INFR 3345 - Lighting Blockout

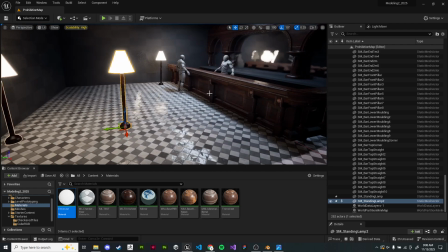[45:32]
I'm going to kind of cheat a little bit here. I'm going to duplicate one of these lamps, bring it up, and just flip it upside down.
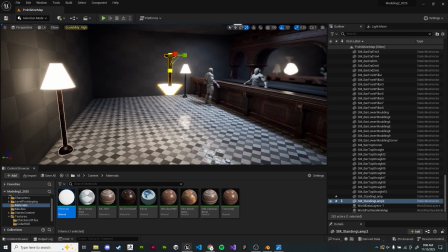[45:43]
And by kind of scaling it funky,
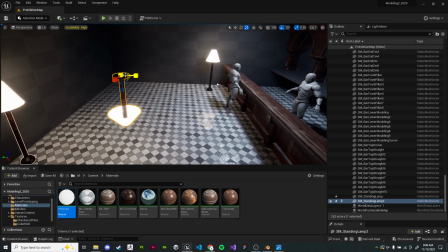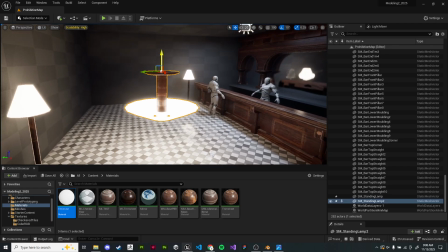[45:51]
this is now our chandelier.
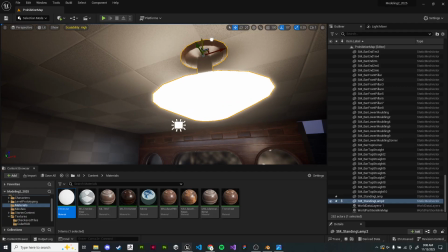[45:58]
Temporarily, anyway.
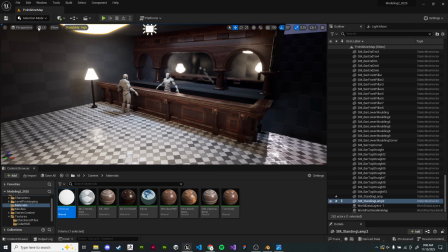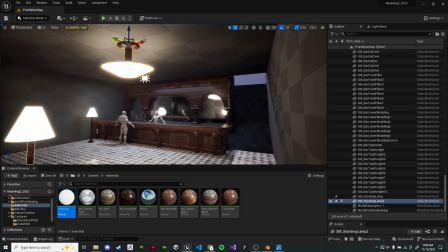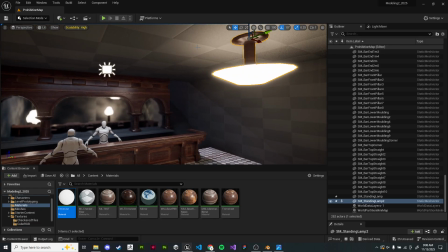[46:11]
In real life, this would always be in the middle, but this is not real life, so I'm thinking about how this can also affect the composition.
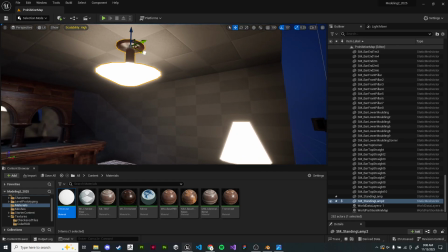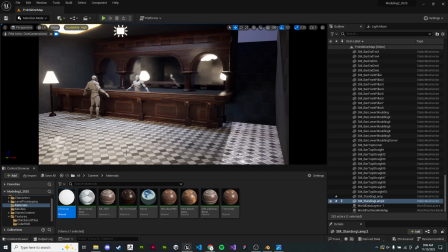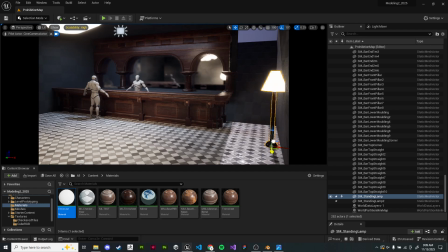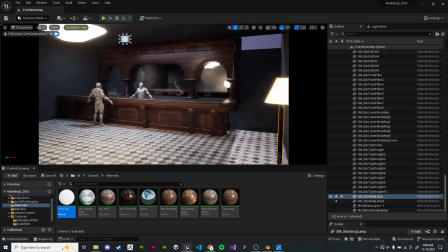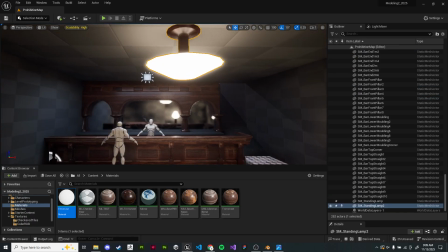[46:54]
Okay, nothing too crazy or complicated so far.
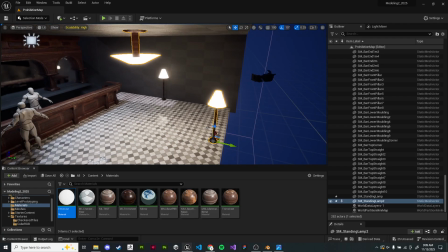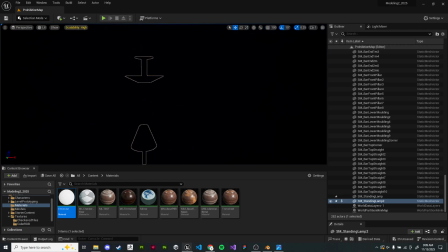[47:05]
But that is the general idea.
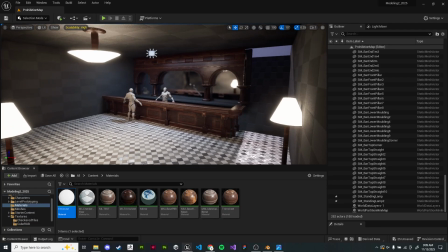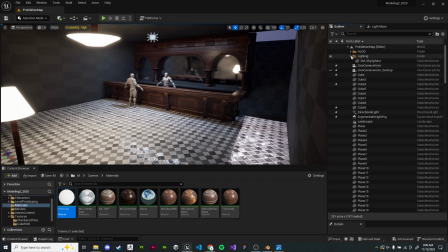[47:15]
Another thing we can do to brighten up the scene a little bit is add some particles. I would highly recommend you do something like this as well. If you have any of the starter content, you might find some particles by default.
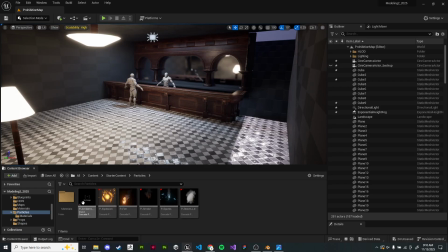These systems are old, these default ones, but they do typically work. If you've looked at past years' previous Ubisoft Next submissions,
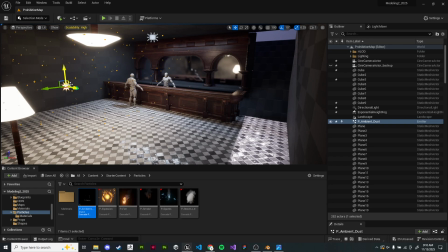[47:47]
you will probably almost always see that they just drag and drop this ambient dust in because it adds a lot of movement to the scene without you actually having to do any work, and the movement in the scene is great. When I go through and add all of the police tape and stuff like that later, probably we'll be making that move as well.
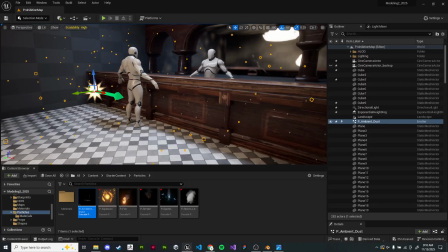[48:08]
So we'll just get in here and take a quick look at everything. We've got our little dust particles floating around more or less. And I just want to tweak the settings to make it a little bit more visible, if it's even working at all.
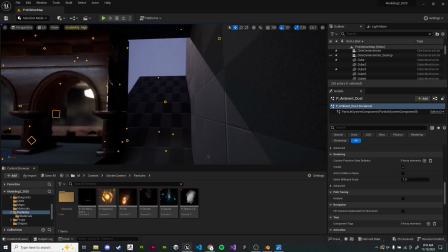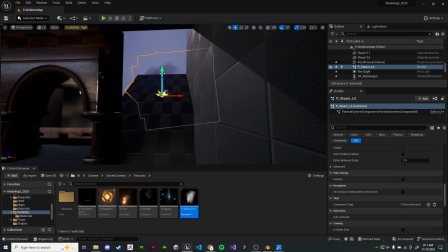[48:34]
And even something like this, some kind of steam coming out from the back here,
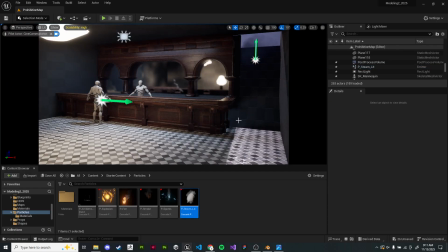[48:42]
just kind of helps indicate that there's something else going on outside our scene, right? Again, the main goal here is we want to make everything feel like there's more to this scene than just what we've created here. Like, we want it to feel like this world is open and vast and there are other things going on.
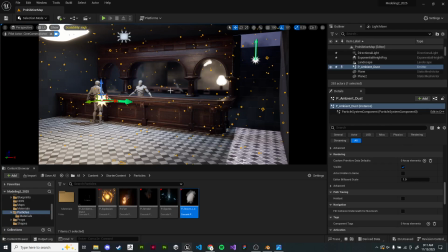[48:57]
On these scalability settings, the dust is breaking all my reflections, so I'm just going to turn it off for now. They come back in here, right? So this is part of that lumen scene gather I was talking about. It's just sending rays in all directions, and how fast it calculates those rays is the gather.
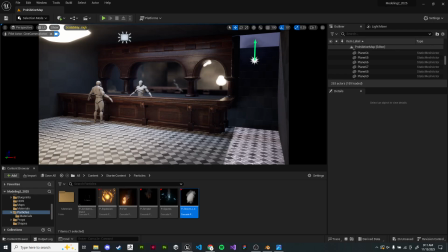[49:16]
We end up with a lot of flicker because of that in certain cases. I am just going to get rid of the mirror for now, just to kind of help with that.
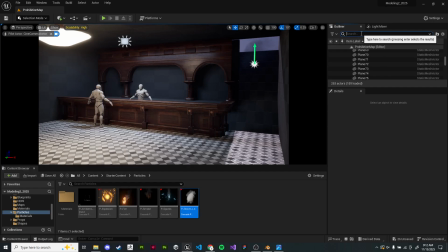[49:32]
Okay. So once we're kind of happy with this, I'm going to go back into the post-processing, and I just want to add that to vignette now.